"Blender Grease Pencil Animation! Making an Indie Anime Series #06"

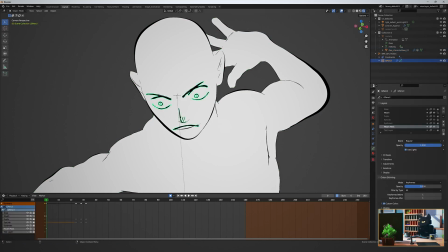8:10 Create a new layer under everything called mouth mask, and in draw mode, draw a circle with the new material that we just created. And by layering things, we can make sure what we see on top of what.
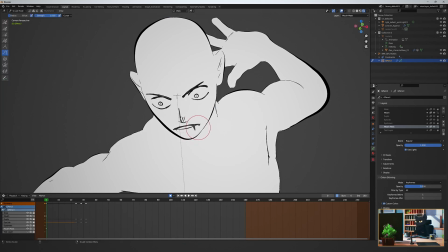8:25 Use and sculpt the circle to cover the thing you want to hide on the body, in this case, the geometry mouth.
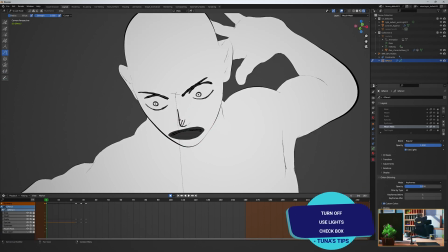8:32 Make sure to check off the Use Lights option on the layer so you get the pure color that we selected. And there we go, we've hidden that pesky line. Let's continue to adjust the keyframes on the blank frame.
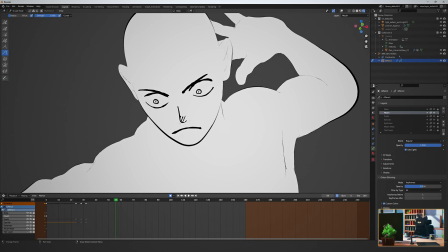8:53 This might seem like a lot of work instead of just drawing a new frame, but now we can do the really cool thing of copying any existing keyframe as much as we want across the timeline. So let's go ahead and copy this blinking keyframe set wherever we might want it.
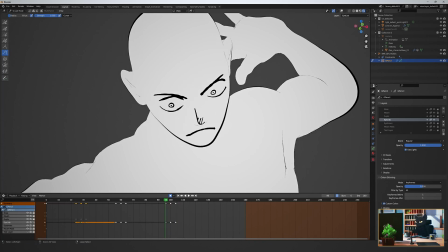9:11 For me, I like my characters to blink just before they turn their heads or start a new action.
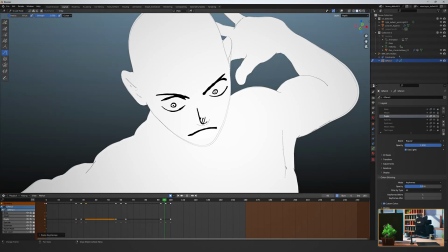9:19 Try act it out as you go.
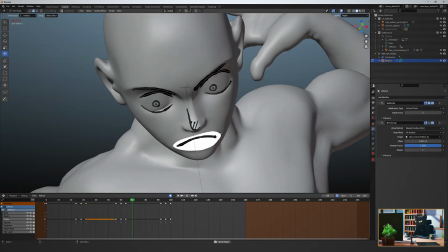9:24 Great, now we have our general extreme keys. Let's keep refining these poses or frames, layer by layer, using the same method.
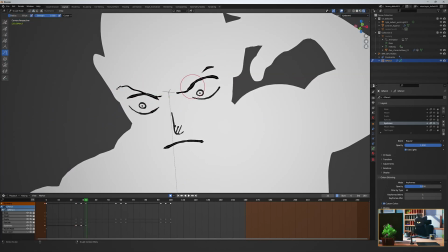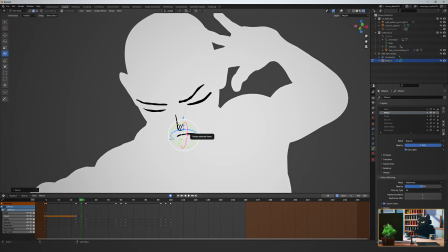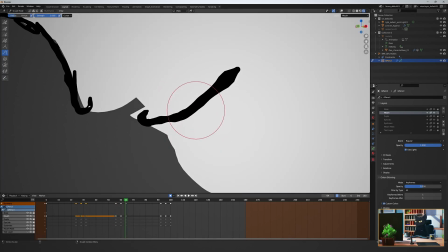9:54 Yeah.
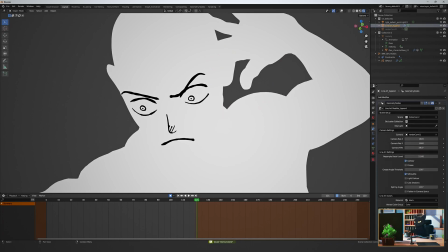Similarly, once the eyes open, they are typically already on the target they were turning their head to look at.
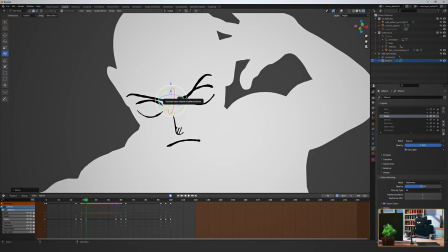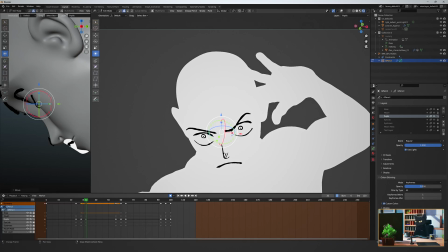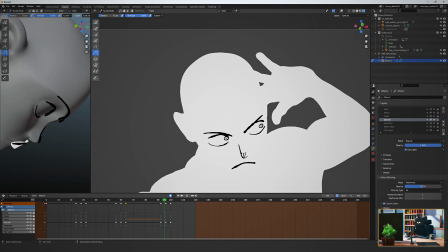Try and make each keyframe slightly different so that it doesn't feel too uniform.
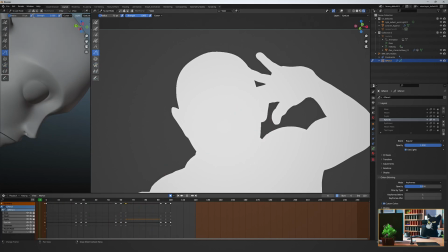10:56 This method means we don't have to do a very complicated and expensive 3D rig if we don't want to. But it really goes back to what we discussed last week, mixing 2D and 3D together to complement each other. Keeping things human is the natural look I'm going for, at least.
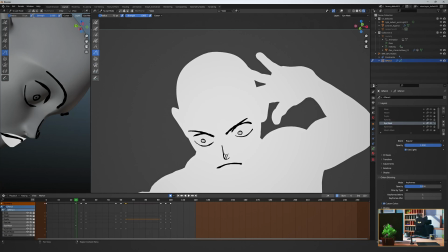11:18 To start making it feel alive, let's add a couple of tones, which is another term for shadows or highlights in Western animation. We'll discuss that more in our next episode, which is about rendering and look dev.
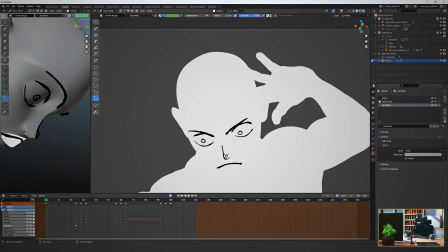11:35 Create a new material with a slightly darker fill color. Create a layer under all the line layers and draw a simple circle, then sculpt it to cover the eye area.
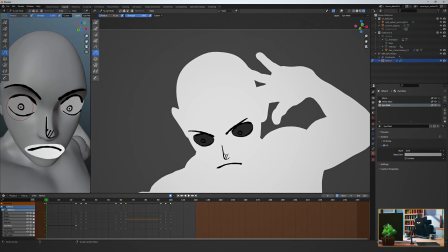Adjust it throughout the keyframes.
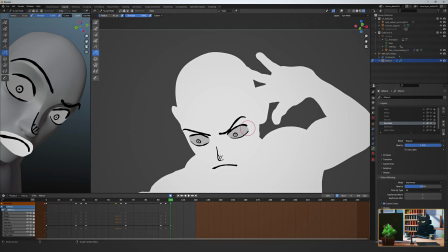11:58 We'll repeat the process with a slightly darker and blue material on top of this tone.